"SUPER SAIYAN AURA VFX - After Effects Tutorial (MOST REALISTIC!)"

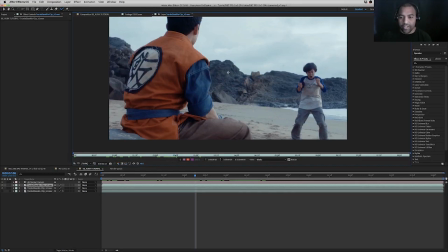4:11 And I just like to find the most ideal frame, which is typically somewhere in the center of the clip, to start roto brushing.
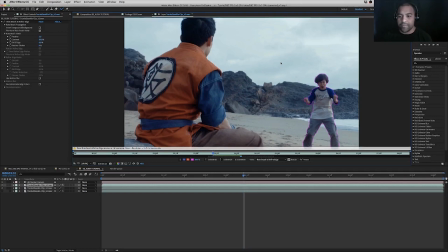4:20 So this is a little bit of a tedious process. So what I'm going to do is I'm going to speed ramp this so you guys don't have to sit with me for 20 minutes doing this. And as an issue comes up, I'll specifically stop there and address it. Now, obviously, this isn't fast forward right now.
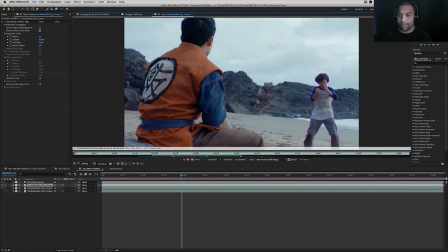4:34 So you can tell clearly this isn't a roto brush tutorial. I could get into a lot of the minutia and the details of how to clean this up perfectly. And I probably will do that at some point in another tutorial.
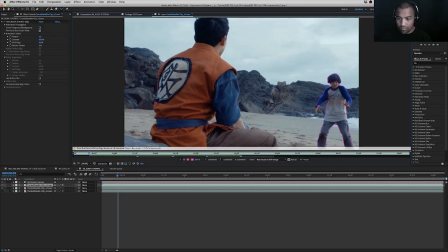4:46 But again, this is just, I want you guys to get the basic idea, and there's so many other tutorials online already that cover this pretty well.
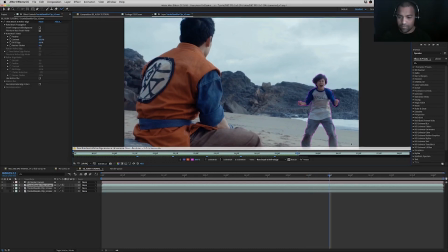4:53 So as you can see, I'm just really trying to show you in the fastest way possible how to do this so we can keep moving on to the meat and bones of this effect. Is meat and bones even an expression? I think I might have just either butchered one or made that up.
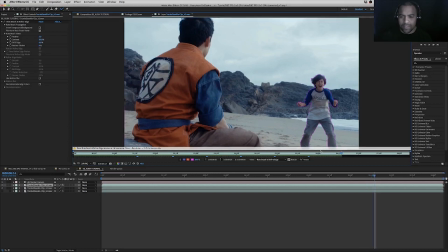5:10 Really not sure. Meat and potatoes. Is that it? Meat and potatoes. That's the expression, right? I don't know. I don't know. So, now that we've finished, before we do anything, we need to come down here to this icon and hit freeze.
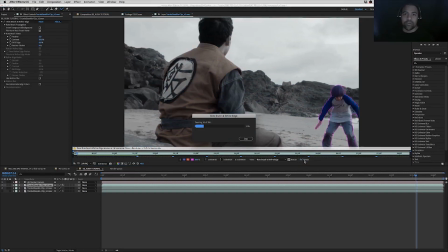5:28 So I'm going to jump ahead once this is finished and we'll continue the tutorial. Alright, cool.
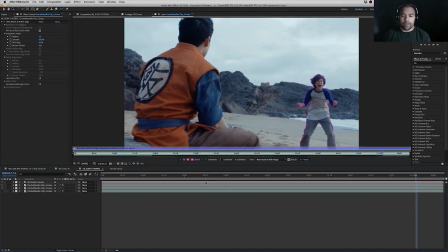5:33 So now that that's finished rotoing, let's keep it moving.
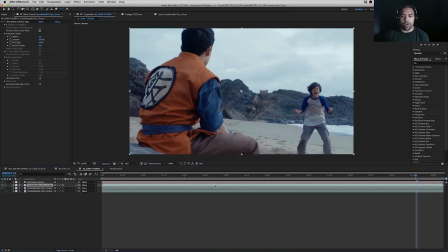5:38 Alright, so first off, actually, just to describe why we're doing this is we rotoed that layer so we can composite in layers of energy and debris behind and in front of Trunks, so it's not all just like super flat right in front of him and obviously fake.
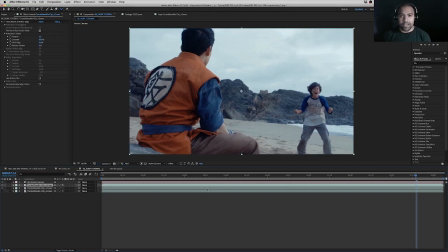5:56 This kind of helps us give some depth and perspective to the scene. Alright, so let's start adding some of our assets to the shot.
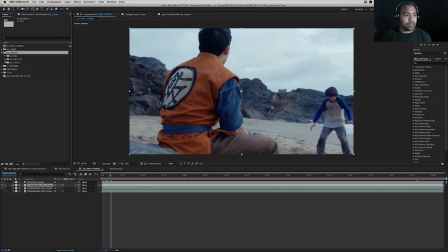First off, we're going to start including the Krakatoa Particles. These are pretty awesome.
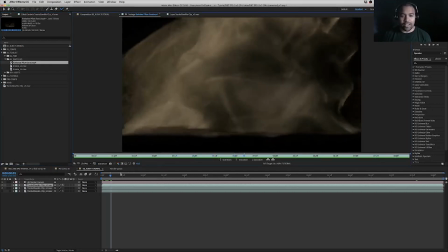6:14 Again, they're in the description below. And you can see here, this kind of has like a sandy particle like kind of feel to it.
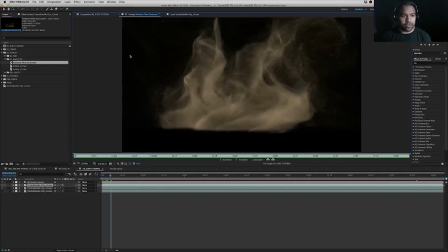6:22 You can clearly see there's wind spinning it all around. So let's use that one right off the bat.
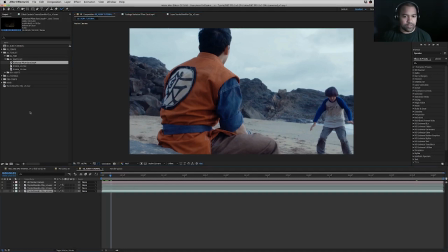6:27 All right, so first off, what we're going to do is go to that bottom layer that has the camera tracker, and we are going to decide where we want to place our new layer. We're going to select right above his knees here,
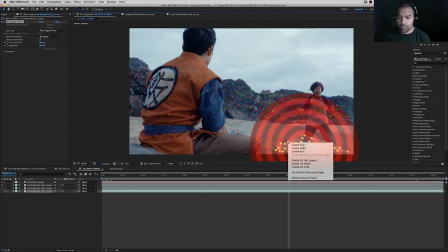6:46 and we're going to right click, create solid.
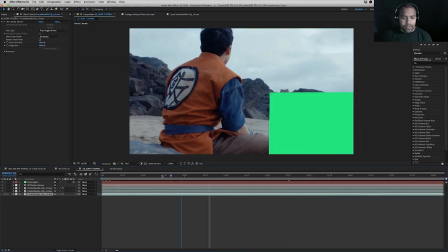6:52 Alright, so it looks pretty silly, but let's just give this a second. So as we scrub through here, you can see that that square is tracking right where we need our Krakatoa effect to be.
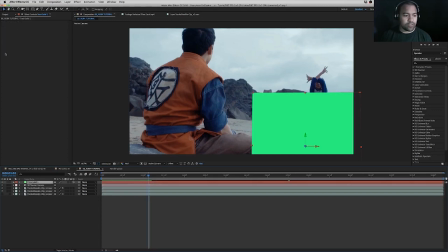7:03 So what we're going to do is we're going to select our solid, go to Krakatoa, and we're going to drag that down here, hit Alt, and let go.
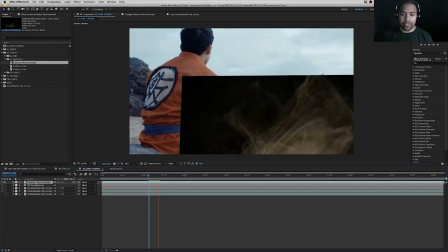7:17 And now you can see that layer is replacing that that shape in 3D space in the exact same position.
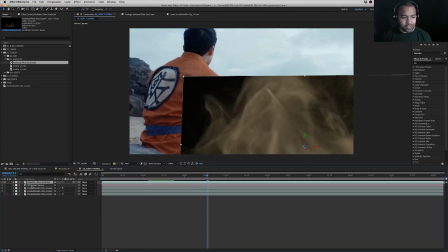7:26 So still doesn't look right, obviously. So let's scale this down.
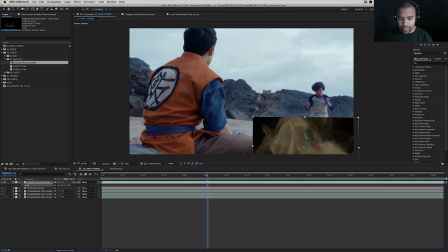7:34 Let's move it up a little bit. Make sure you use the arrows here when you're moving the positioning, because if not, you're going to throw off the 3D space like crazy. So make sure you always do that.
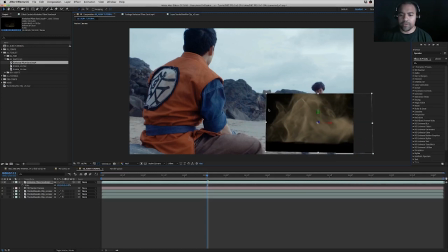7:51 So let's center it up here. Maybe scale it. You don't have to keep it the exact proportions. What I like to do anytime I use kind of a stock effect is just distort it a little bit so it feels unique to the scene. So I like to scale it up, say here.
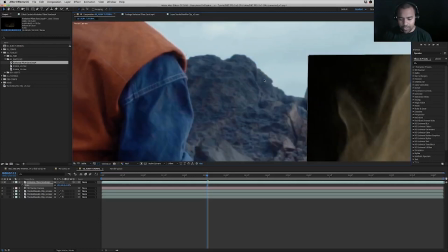8:09 It also makes this feel a little more like the energy is going up vertically as opposed to horizontally.
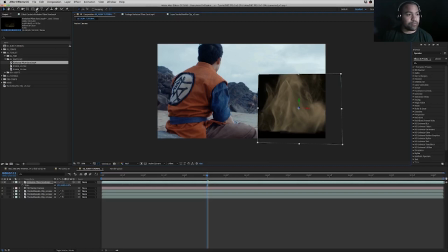8:19 And the next step is we're going to mask this out so it's not some crazy looking square. By default, I use the Roto Bezier tool, which you can check here.
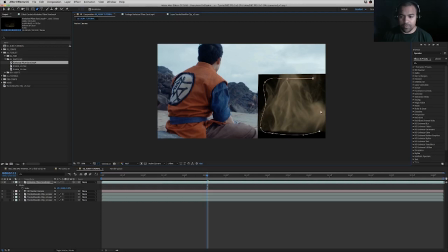8:38 Let's feather that out.
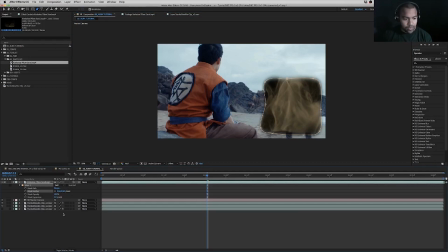8:45 Feather it until it looks about right. And then we're going to set the mode to screen. And we're finished. Alright guys, see you next week. Just kidding. Alright, but it is looking pretty cool so far.
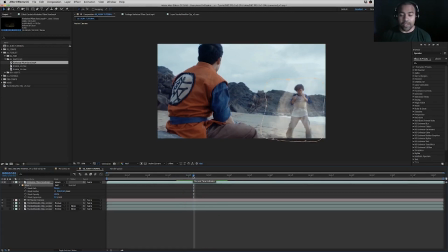9:01 So one layer applied and it's already looking pretty good.
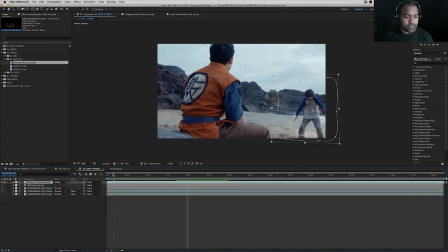9:06 So let's see. Next step is figuring out where the timing of this should come in.
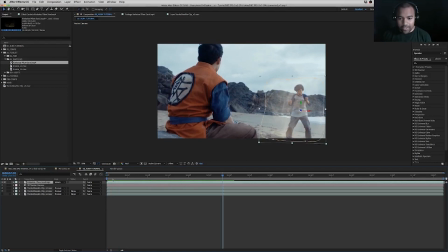9:12 So as you see, he's building up and powering up. You want it to feel like it's coming up as he's standing up, so it's kind of in sync. It feels organic. And to kind of add to the effect of it just kind of fading in, let's add a little opacity keyframe.
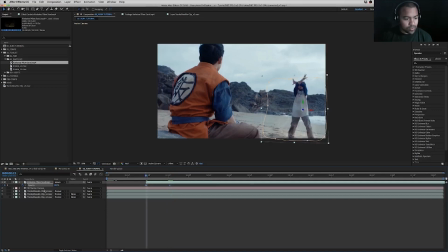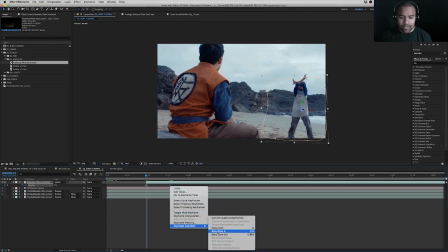9:38 And on this second keyframe, let's add easy ease in, so it gradually ramps up.
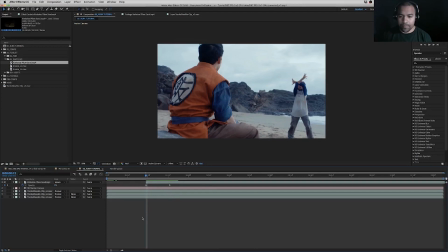9:46 You know what, let's bring this back here. And this is kind of at this point, this is a creative choice kind of thing. So I'm going to play with just where this lines up.
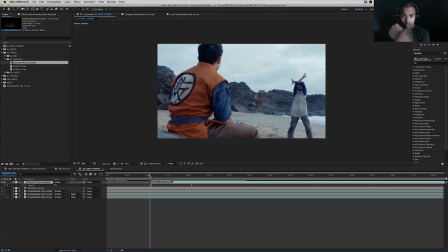10:00 Ah, there we go. Sweet spot. So actually it makes more sense for him when he's going down with his arms, because that looks like that's when the energy is being released. Perfect. That already looks pretty cool. All right, so next step.
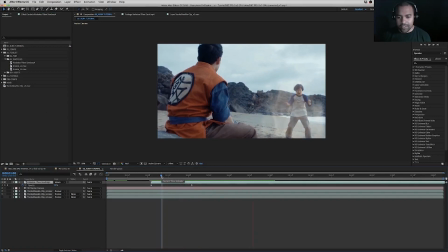10:17 What's missing here? As you can see, so it looks like he has energy particles around him, but there's no atmosphere or anything being affected.
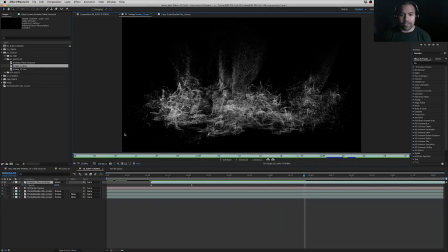10:25 So let's do that next. All right, so this Krakatoa layer has kind of a sandy
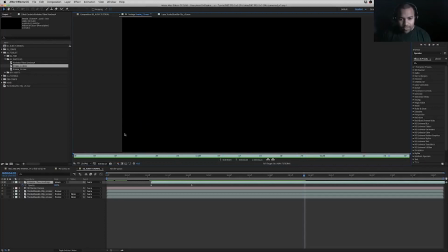10:32 distortion effect where it feels kind of like the ground around him is being affected, right?
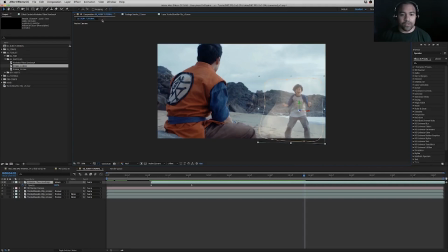10:38 So let's use that and put that right below him. So we're going to use the same approach. We're going to select that bottom layer,
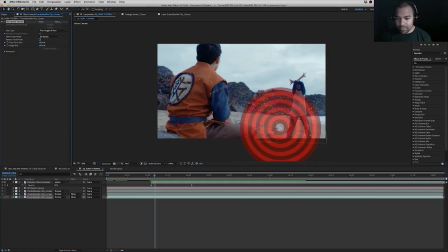10:46 select camera tracker, and let's select these guys, basically the same space again. Create a solid.
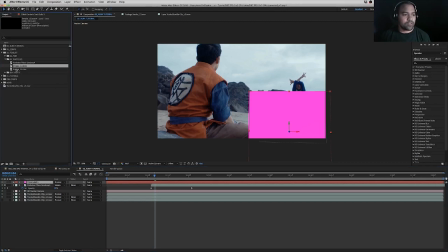10:59 All right, let's go back to our smoke layer here, replace. And this is a rinse and repeat approach to this. We're going to find out when it looks like it makes the most sense for this layer to be here.
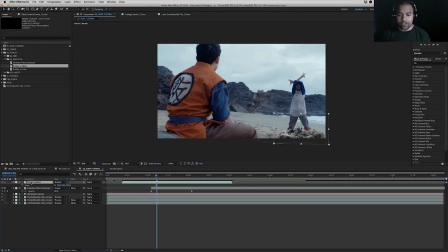11:17 And this is going to be something that we actually are going to want to put behind and in front of him. And we'll get into that in just one second. You can kind of see a little overlap here where the two layers are intersecting. So what we're going to want to do is bring this smoke layer a little bit ahead of him.
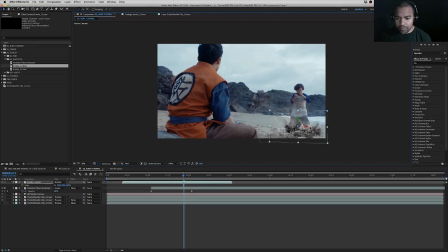11:35 That way there's no intersecting. Bring this down. Scale it up and wider a little bit. And so the timing of this one's a little weird.
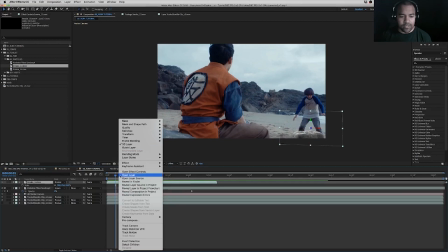11:48 So what we're going to do is we're going to slow this down so it's not at, because it's hard to line it up, as you can see with his movements. So let's slow this down to, say, let's try 5 seconds.
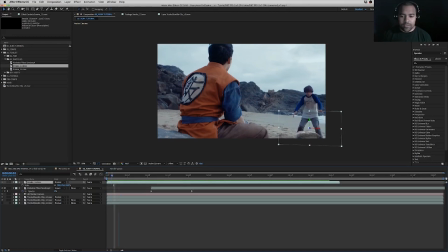12:00 As you can see, there is that little stutter. So what's going to help hide that is turning on motion blur and selecting motion blur on that layer.
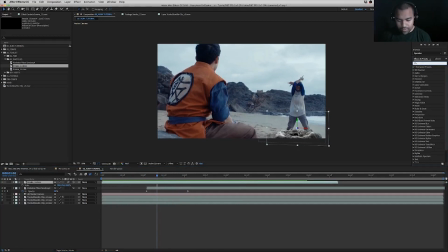12:10 We still see a little bit, so let's throw a forced motion blur effect on that, and let's turn the shutter down,
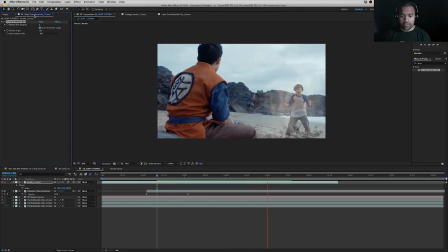12:25 and it's already a lot smoother. All right, cool.